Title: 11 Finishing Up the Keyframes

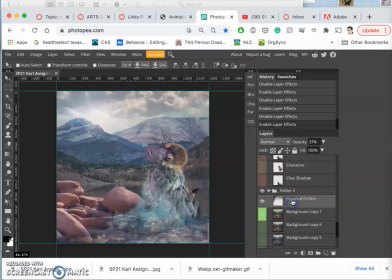248s
And the clouds are going to recede even more, brightening the day. And then the background's going to get brighter.
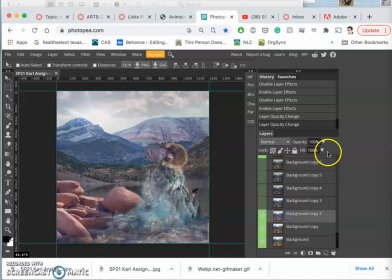And the advantage of making all these duplicates of the backgrounds is I can play with the opacity of them. So I can transition exactly to where they are. All right, that looks pretty good. Let's save that.
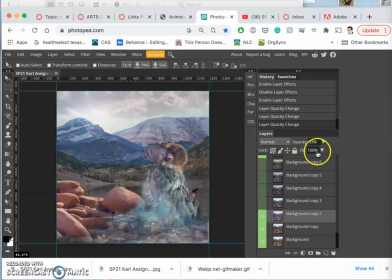284s
And it's important to save it as a PSD so everything's at that same setting when I come back to it, even if I had to take a break.
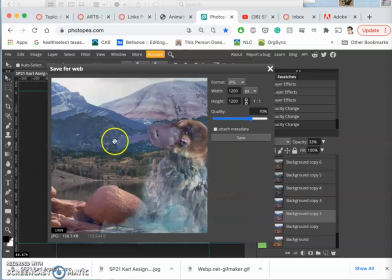292s
And then I want to export it as a JPEG. And then that will be my next
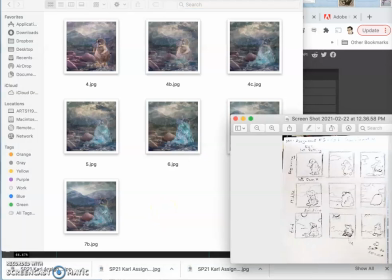300s
keyframe. Now, am I yet to number 8, where it's just around his feet?
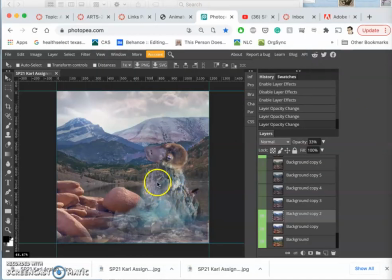305s
Not quite yet. So this is going to be 7C.
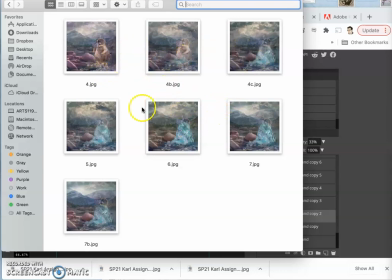311s
Just like I had 4, 4B, 4C, I'm going to have 7, 7B, and 7C.
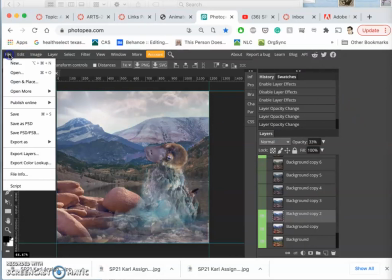317s
That's just how I organize it. So I'm going to find it in my downloads.
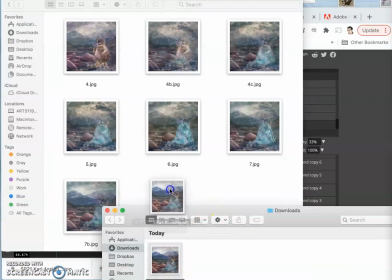327s
Bring it in.
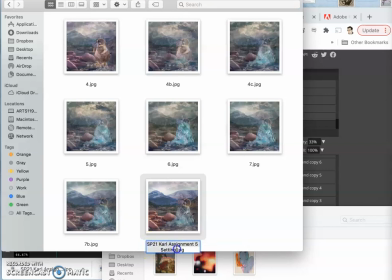331s
And call it 7C. Now, why am I always renaming them? So that when I bring it in from the downloads, it doesn't try to overwrite something I already have. So I always give it a new name. And so we're starting to see that pretty strong transition, and it should keep speeding up.
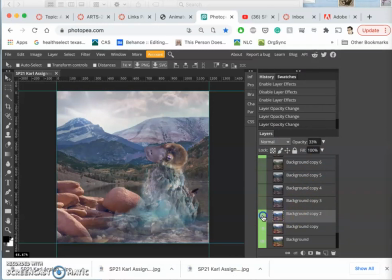348s
So now my next frame, I'll work from the bottom, brighten up the background even more, dim the clouds even more, all this stuff I added.
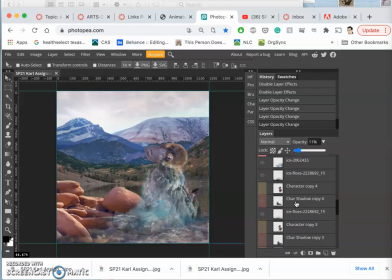367s
Really showcases the character then. Now I can even start to think about playing with the character's shadow. Suggests that it's moving again. This hasn't moved in a while with the frozen, so I'm gonna just move it a little bit.
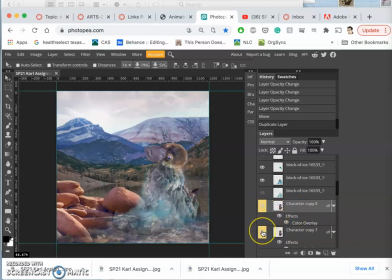386s
And my character, I'm gonna duplicate. And then puppet warp. Still not moving the feet, but I'll move the head in the opposite direction now.
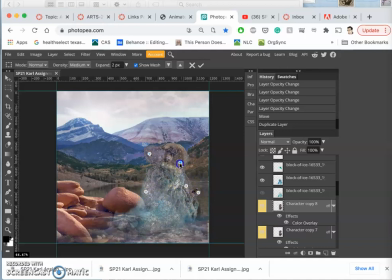And move the tail up again. This is so subtle, but in movement, you will be able to tell.
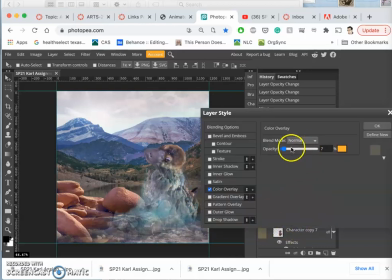426s
And I'm going to play with that color overlay, and I'm just going to increase it just a tiny bit more. So we're really getting the sense that it's separating from the ice.
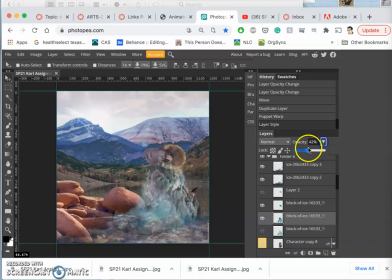437s
Speaking of the ice, I want to start taking it down a lot more. I don't even need this on anymore.
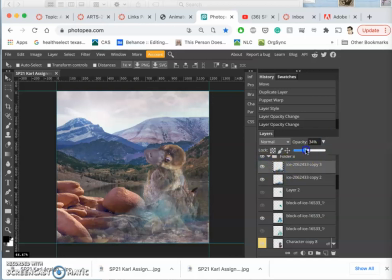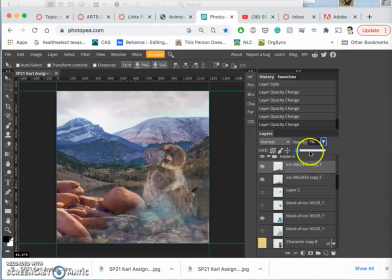Maybe like that. And I'm going to go ahead and
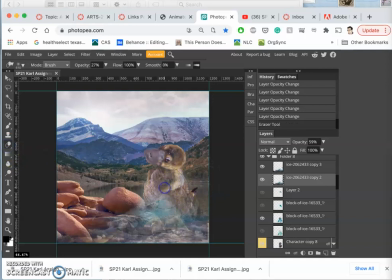490s
erase out a little bit of it. Since there's so much overlap.